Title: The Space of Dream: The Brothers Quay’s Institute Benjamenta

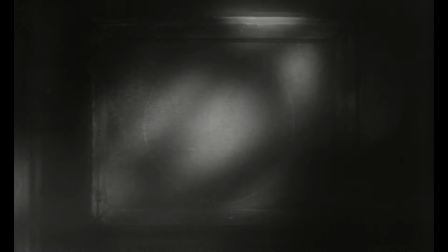Institute Benyaminta has an otherworldly, dreamy quality to it.
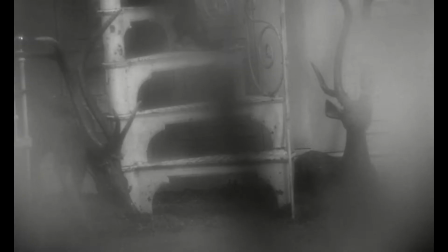Like the short puppet animations by the Brothers Quay,
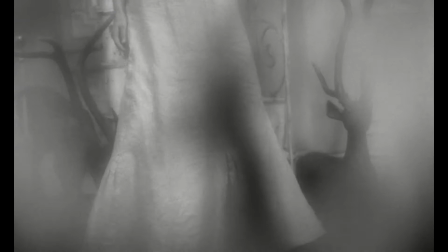Benyaminta plays with space, light, and perspective in a way that unsettles narrative and cultivates a sense of curiosity in the viewer.
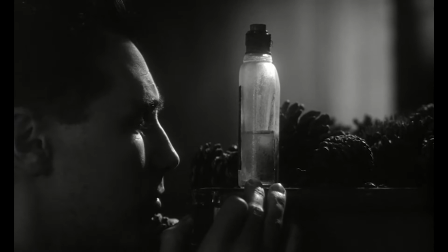In many ways, the story seems to belong to Jakob.
Perhaps I shall never put out roots and branches.
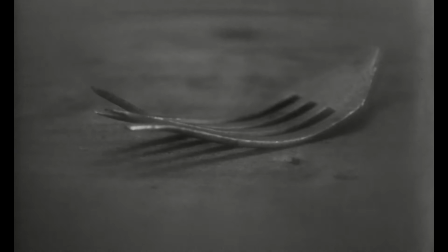The Quays loosely adapted the film from a novel called Jakob von Guten by the Swiss writer Robert Walser, so the source material bears his name.
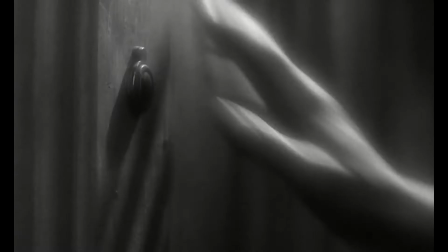Then, Jakob's arrival at the Institute appears to initiate the narrative, and much of the voiceover is his.
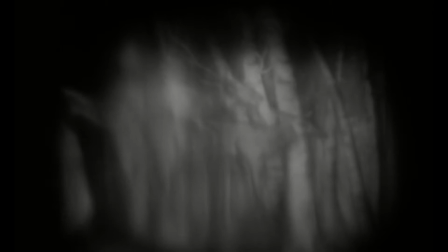From now on, it can only be evening in this world.
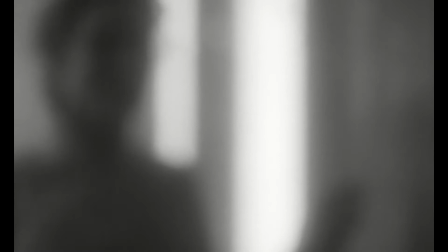However, it is Lisa Benyeminta's psyche that permeates the reality of the Institute.
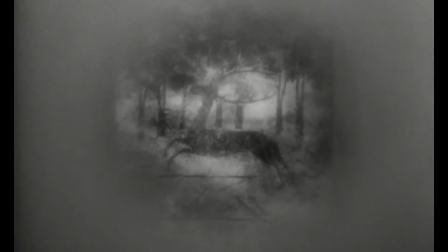Even before we meet Jakob, the film opens with a sequence that feels like a dream.
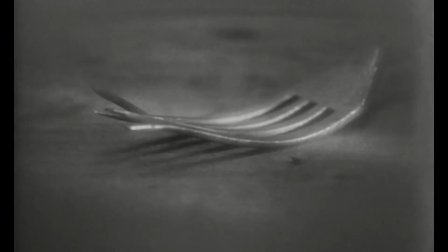A foggy vignetting of the image. A series of talismans.
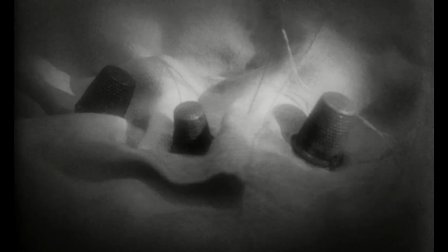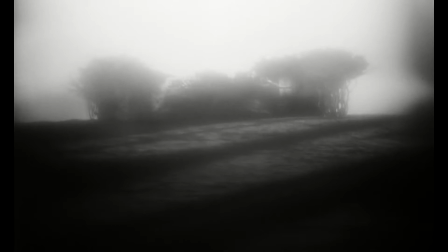A close-up of Lisa's reclining face, sweat droplets on her skin.
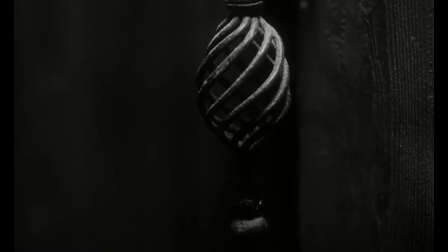An animated set with a man approaching. as if to imply that she has conjured Jakob from her imagination.
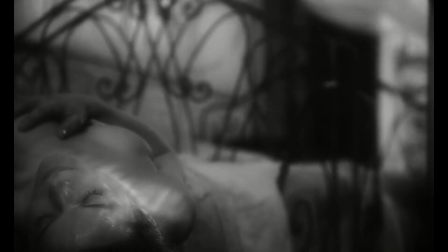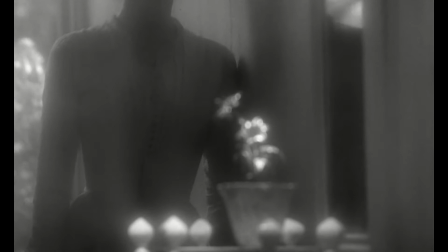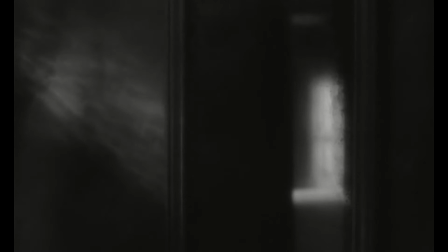Like Mark Danielewski's novel House of Leaves or Andrei Tarkovsky's film Stalker, the physical space of the Institute lacks coherence.
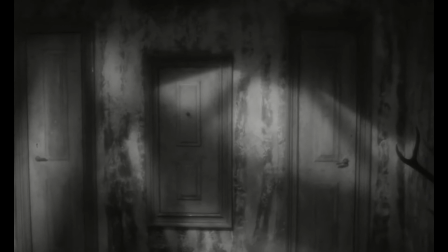In one scene, Jakob walks into a door,
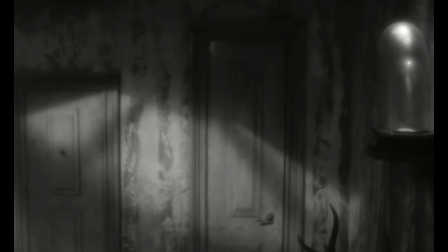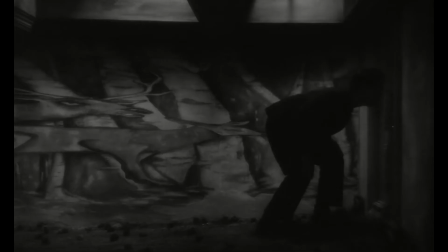through a hallway with an anamorphic painting,
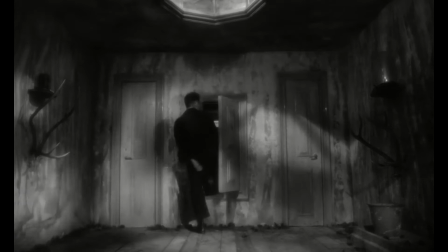and out the other side, only to end up where he began.
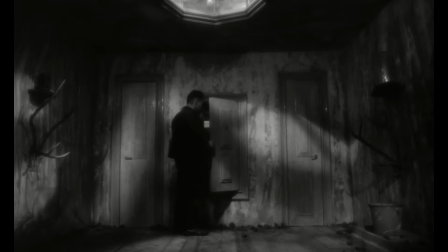It is as if he entered the mind of the Institute itself in his explorations.
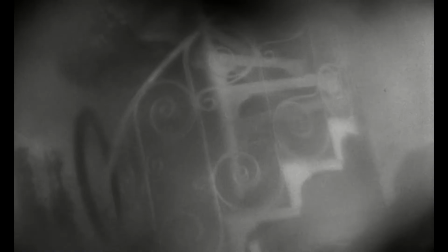Likewise, Lisa's personal spaces have an unreal, imaginary quality.
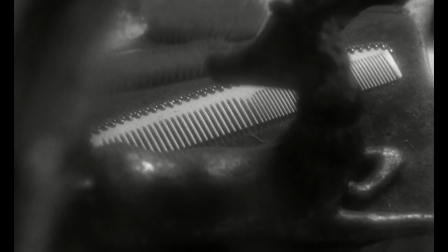The Brothers Quay, true to form, do not give us full geographic context for how the corridors of the Institute fit together.
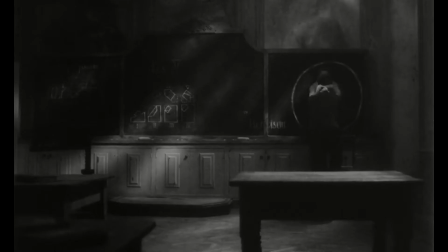Instead, they allow an impression that the space expands and contracts as needed. When we pass through the circle of the chalkboard to enter Lisa's chambers,
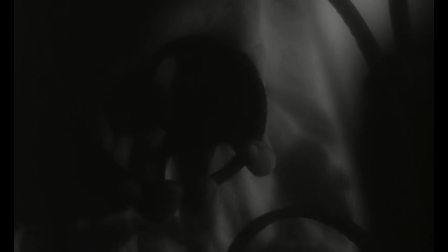perhaps we walk into a fantasy space or a dream, or perverse sort of Narnia.
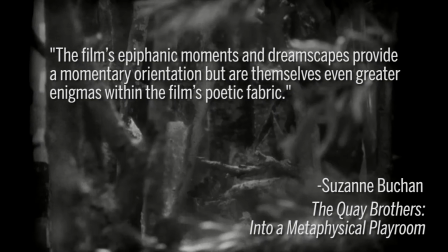Film scholar Suzanne Buchan writes, The film's epiphanic moments and dreamscapes provide a momentary orientation,
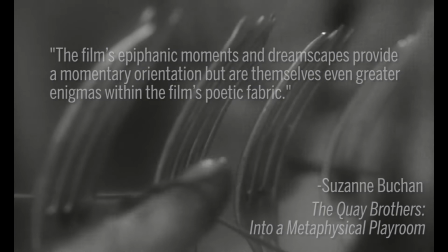but are themselves even greater enigmas within the film's poetic fabric.
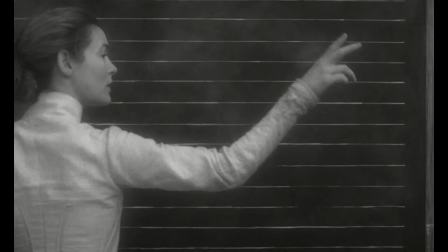The Quays patterned their approach to the narrative of Institute Benyeminta more like ballet or opera,
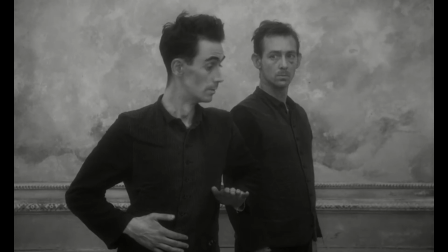opting to focus on choreography and minimizing dialogue.
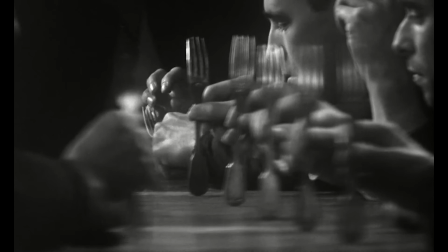As with a genre like ballet, the filmmakers would have us retain some openness as we encounter the narrative world.
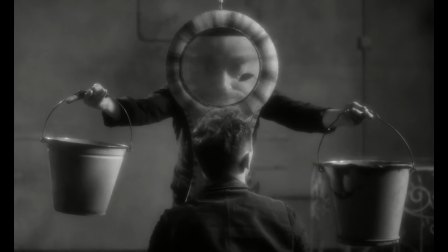I've finally been inside the inner chambers, and
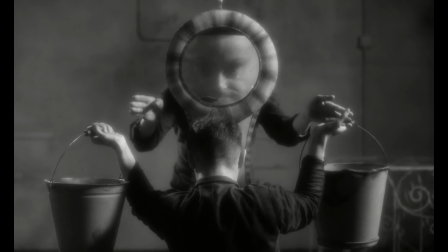I have to say, they don't exist.
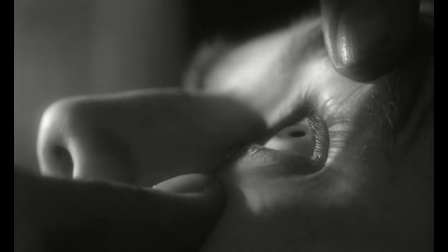Instead of a mystery, there's only a goldfish."